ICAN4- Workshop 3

Okay, so one of the things you can also do in post-production with the text that I had, the lower thread that I had identifying Sean, is not only can you actually, you know, make it smaller to where it appears normal sized in the headset, you can actually curve the text in Premiere to where it actually follows the curve of the shot, so that way it's not out of place. And it doesn't look out of place, and it actually melds well or much better with the actual scene itself. okay so i'm going to go back to the music and bruise and show you another part of it in terms of interview subjects okay
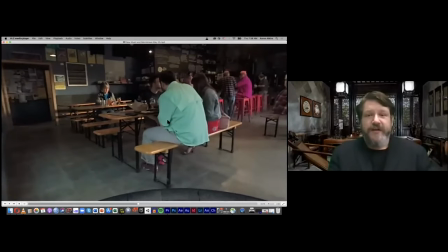all right so this is another shot that we came up with in the same room we were trying to vary our locations
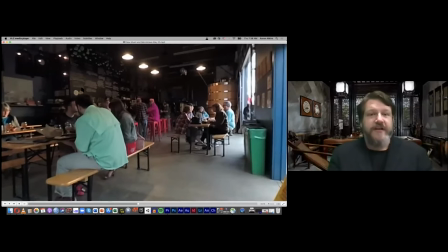to give you a much more holistic and the interviews and music are still playing.
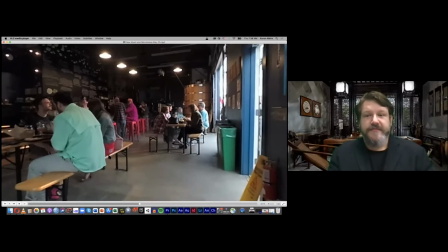Music has Appalachian roots. It's sort of a pre-Bluegrass-y.
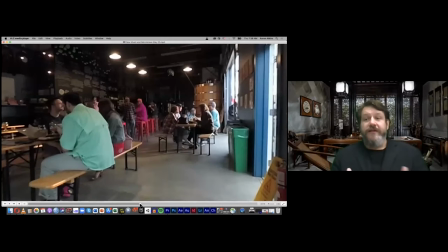So with these transitions, we approach this more from an editing perspective, more like you would see in a live theater. So we were, for those of you who have ever been part of a theatrical production, a stage production,
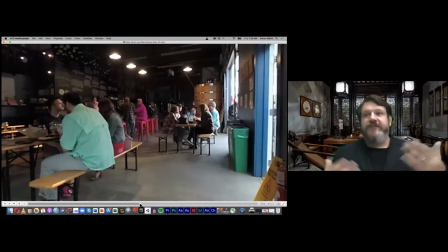oftentimes whenever, you know, well, whenever it's time to change a scene, you can do a couple of different things. One thing is, of course, you turn off all the lights in the house, on stage, everything goes to black. Your crews come out and they move certain pieces around, bring in additional set pieces, and then, you know, they leave.
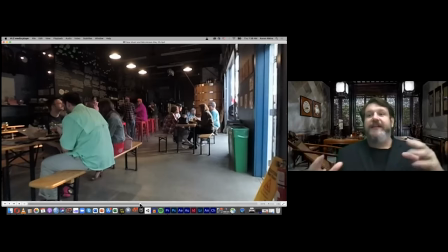And then, of course, the lighting comes back on and you are in a different location. It allows the audience, it allows the crews the time to go in there and manipulate the sets without really being seen. And it allows the audience time to orient themselves in the new scene. So what we did, we decided to do is take that approach to when we change scenes.
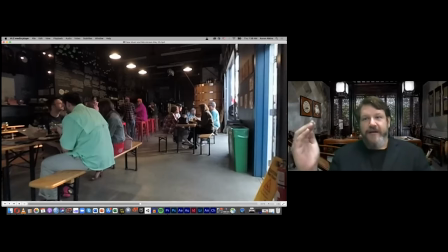So you would see a slow fade to black and then a slow fade back up that allows your audience to know that you are, in fact, changing locations. It allows their brains to hit that trigger point. OK, I'm going to appear somewhere else. And it allows them to slowly sink back into the experience without
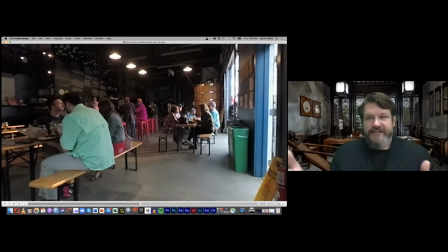facing jarring quick cuts that you would see in film or television.
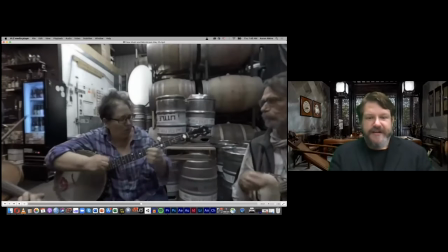A pre-grassi fiddle and guitar.
Again, this is one of our lights back here with a diffuser in front of it that kind of blends into the background.
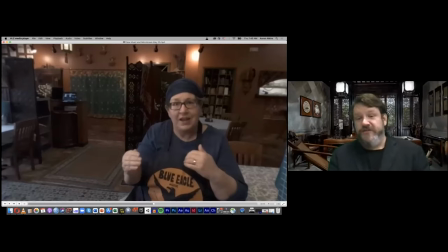So this is another section. This person right here, she owns a local restaurant. This is actually her restaurant in Athens, Ohio.
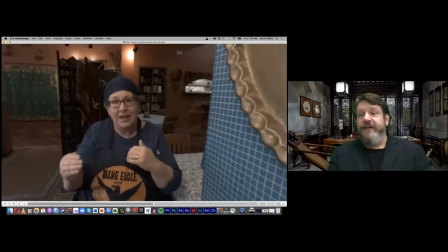So she was one of the banjo players. And so I was trying to figure out a way to interview her one-on-one to have
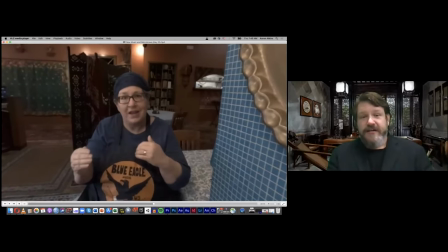her appear in a standard interview format in a visually interesting place.
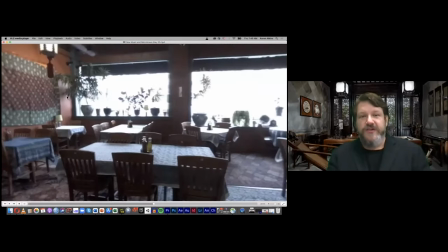Of course, the lighting on the outside of the window is a little overblown, but her restaurant was very colorful.
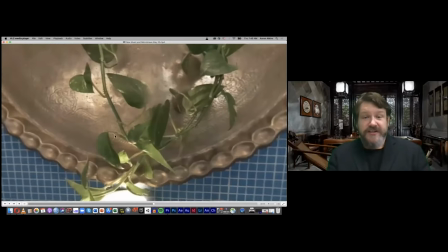So we decided that was a good place to go about doing it. I am actually conducting this interview with her from behind this column.
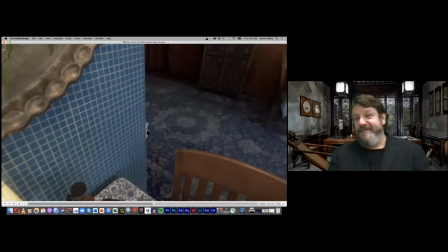So that's actually my pant leg that managed to stay in the shot. Of course, if you weren't looking for it, you would never actually know it was there. But we were able to, I was close enough to her to where I could have a conversation with her, and she was able to respond to it.
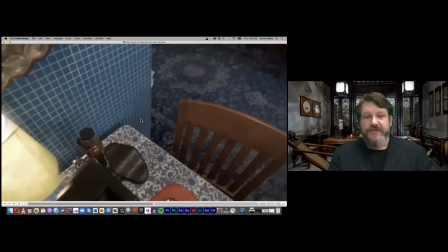without having to shout and without having to edit myself out. And again, here is our rig.
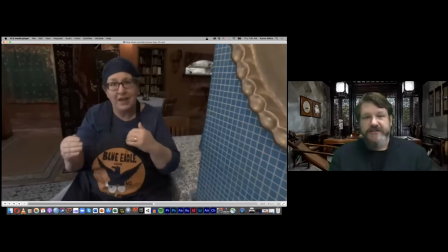The ambisonic microphone is stationed directly in front of her so she can actually speak into it. And the crew is actually standing behind this wall right here.
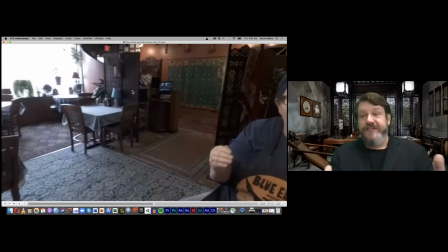So these are the ways that we're trying to, like throughout this production, have your standard crew on set, able to operate the machinery remotely using the computer or the iPad or the connection that we have to operate the cameras and the microphones in real time.
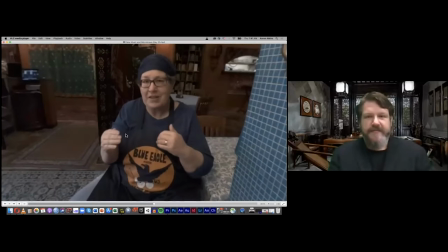By the time we stop playing,
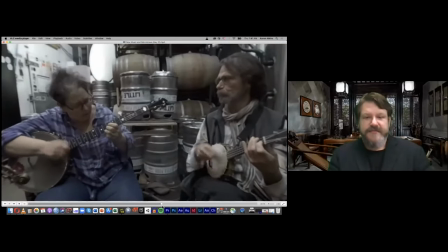so you might have the general into an actual fade back into her.